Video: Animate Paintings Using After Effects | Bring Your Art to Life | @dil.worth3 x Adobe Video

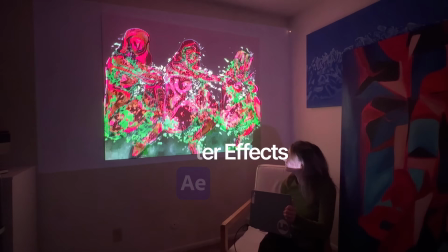Hi, I'm Lucinda and I'm a visual effects artist and I'm excited to show you exactly how I animate and projection map my paintings using Adobe After Effects.
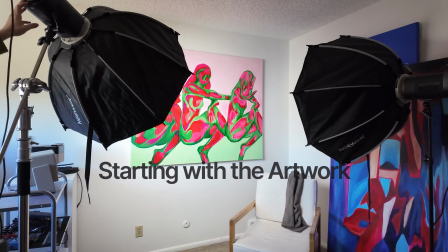This entire process starts with a physical artwork. I take a clean, straight on photo and even lighting so the proportions match the real canvas.
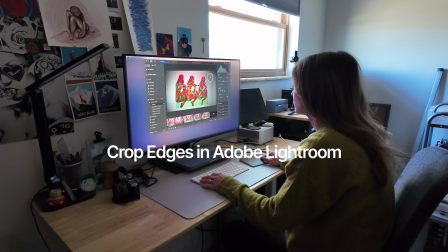I bring that image into Adobe Lightroom and crop it precisely to their canvas edges. Those edges will become my anchor points later when mapping.
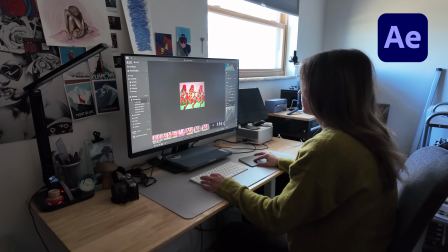Inside After Effects, I import the cropped image and create a composition from it. set the background to black and then in projection mapping black
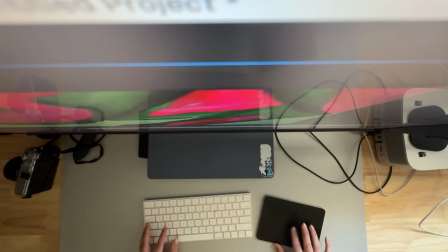means no light so anything black reveals the real surface and anything bright becomes the projected light.
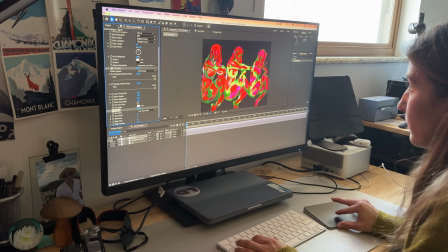Next I break the painting into pieces I want to animate.
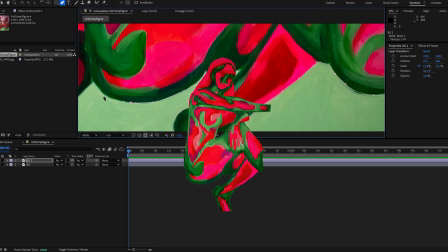Using the pen tool I mask figure one, figure two and three and then all the figures together and then a separate green painted area for later on.
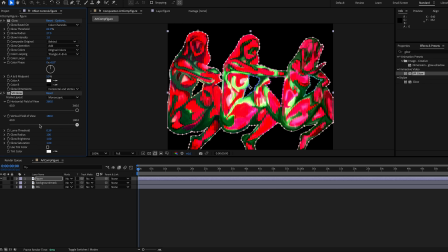Each layer becomes its own layer I can move independently. On the figure layers I start with glow, VR glow.
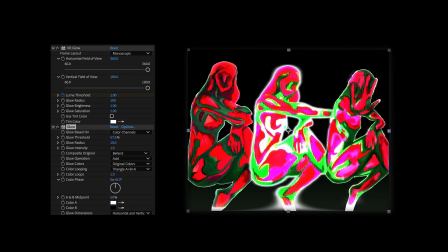For projection mapping the high contrast is essential. Black disappears and white is the light possible.
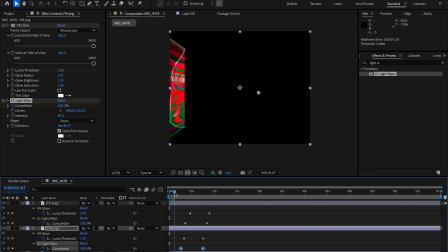Blow helps separate the figures from the canvas. To reveal each figure I use CC light wipe.
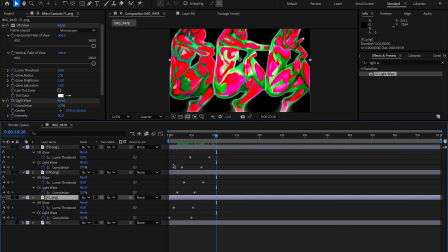I animate the light wipe center moving left to right across the figure and animate the direction to 90 degrees,
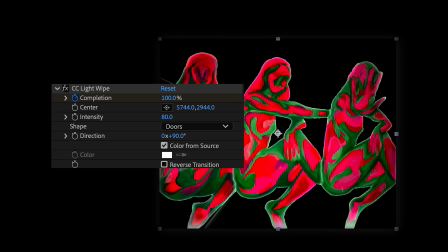set the shape to doors and check color from source. Then once the key frames are set apply easy ease for smooth motion.
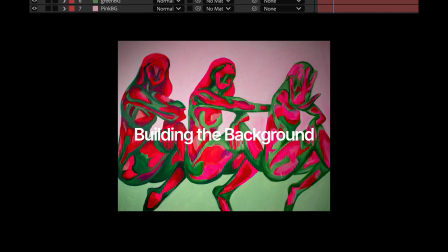The painting has a pink background and a green foreground but instead of creating a mask for those layers we develop two solid layers.
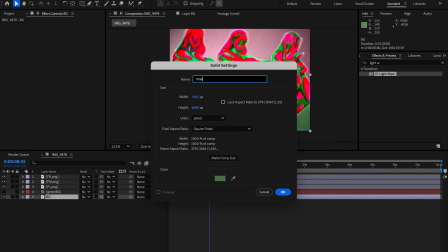A pink a solid for the background and a green solid for the foreground.
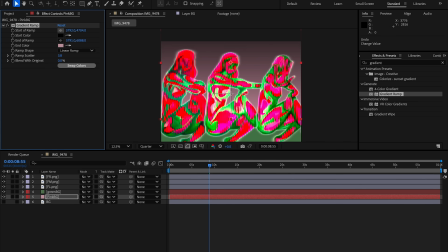I apply a gradient ramp from black to the color and animate the ramp so the background fades in gradually and then to add motion I
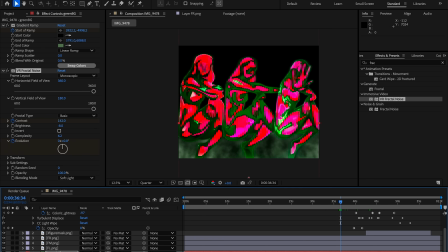layer fractal noise on a low contrast setting and animate the evolution to time times 100 in the expression tab.
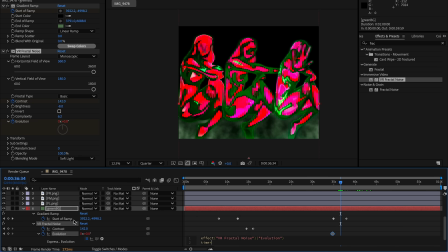This creates a subtle cloud-like movement behind the figure. To add depth to the revealed figures I then apply a drop shadow effect.
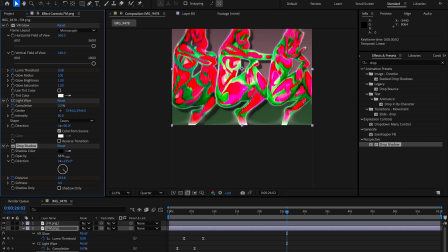After the light wipe finishes I animate a slight increase and decrease in distance and softness and this creates a floating dimensional feel as if the figures are lifting off the canvas.
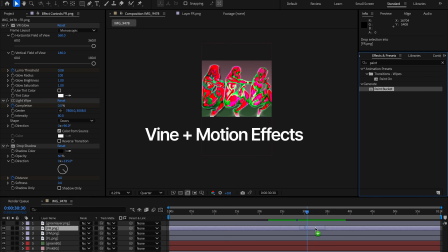For the vine effect I use paint bucket. I set the fill color to green, stroke to anti-aliase and animate the tolerance value up and down.
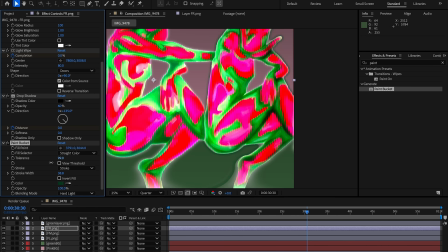This makes the green fill spread and retract across the figure mimicking vines or energy growing over the painting.
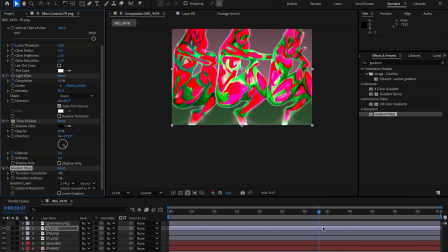And then between layers I create transitions using gradient white or smooth soft transitions between new colors or solid.
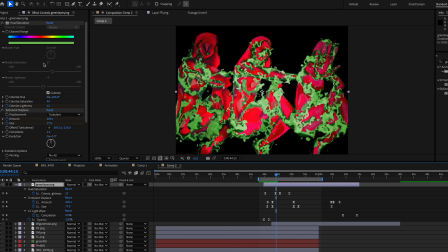On the separate green mask from the original painting I add hue and saturation to shift it into a brighter green and then apply turbulent displays.
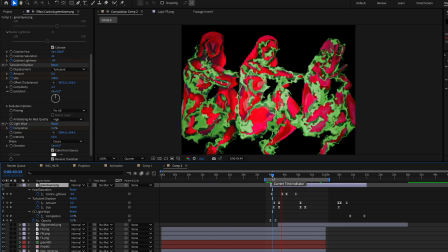By animating the amount and size the vines wiggle, stretch and pulse creating motion that separates it from the figures.
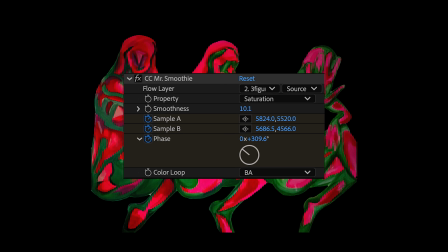To finish the animation I switch to the mask of all three figures together and apply CC Mr. Smoothie.
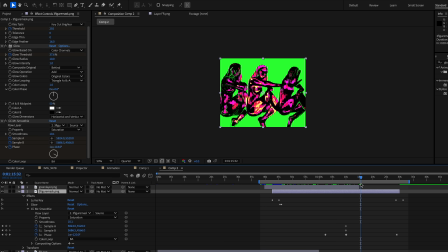This adds a gentle evolving colour flow that unifies the piece so it doesn't feel like separate effects.
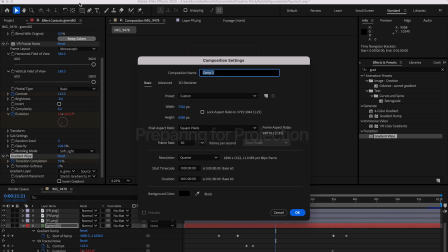Once the animation is complete I create a new composition labelled projector and set it 1920 by 1080 matching my projector's resolution.
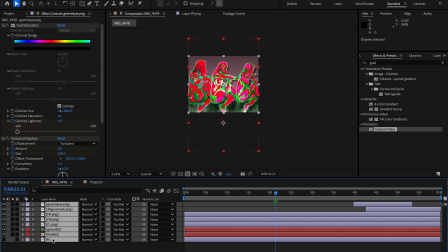I select all animation layers then and pre-compose them into a single comp called animation and drag that into the projector comp.
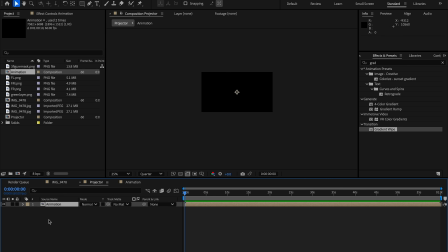The composition and scale it so it roughly aligns with the real canvas on the wall and then in the video
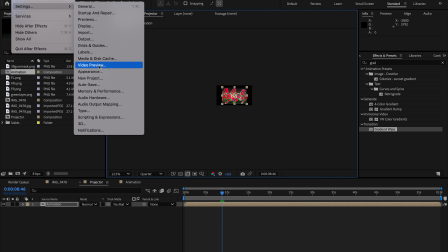preview I enable mercury transmit and select the display connected to my projector.
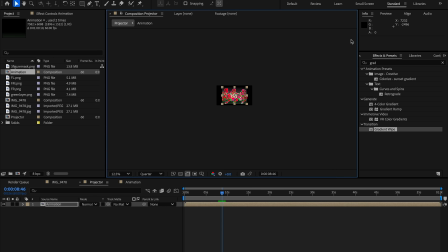This sends my after effects composition directly through the projector for real-time mapping. I then apply a corner pin effect and I pull each corner of the animation to the exact corners of the physical painting.
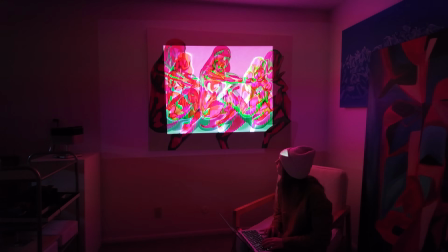I zoom in and adjust the skew and perspective until the digital shapes sit perfectly on the painting.
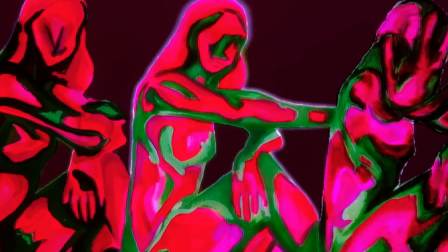Then I make final brightness and contrast adjustments so the projected light blends naturally with the paint texture.
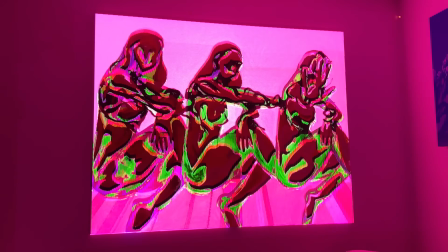And here's the finished map piece, my static painting brought to life with movement, light and colour, all animated and projection mapped inside Adobe after effects.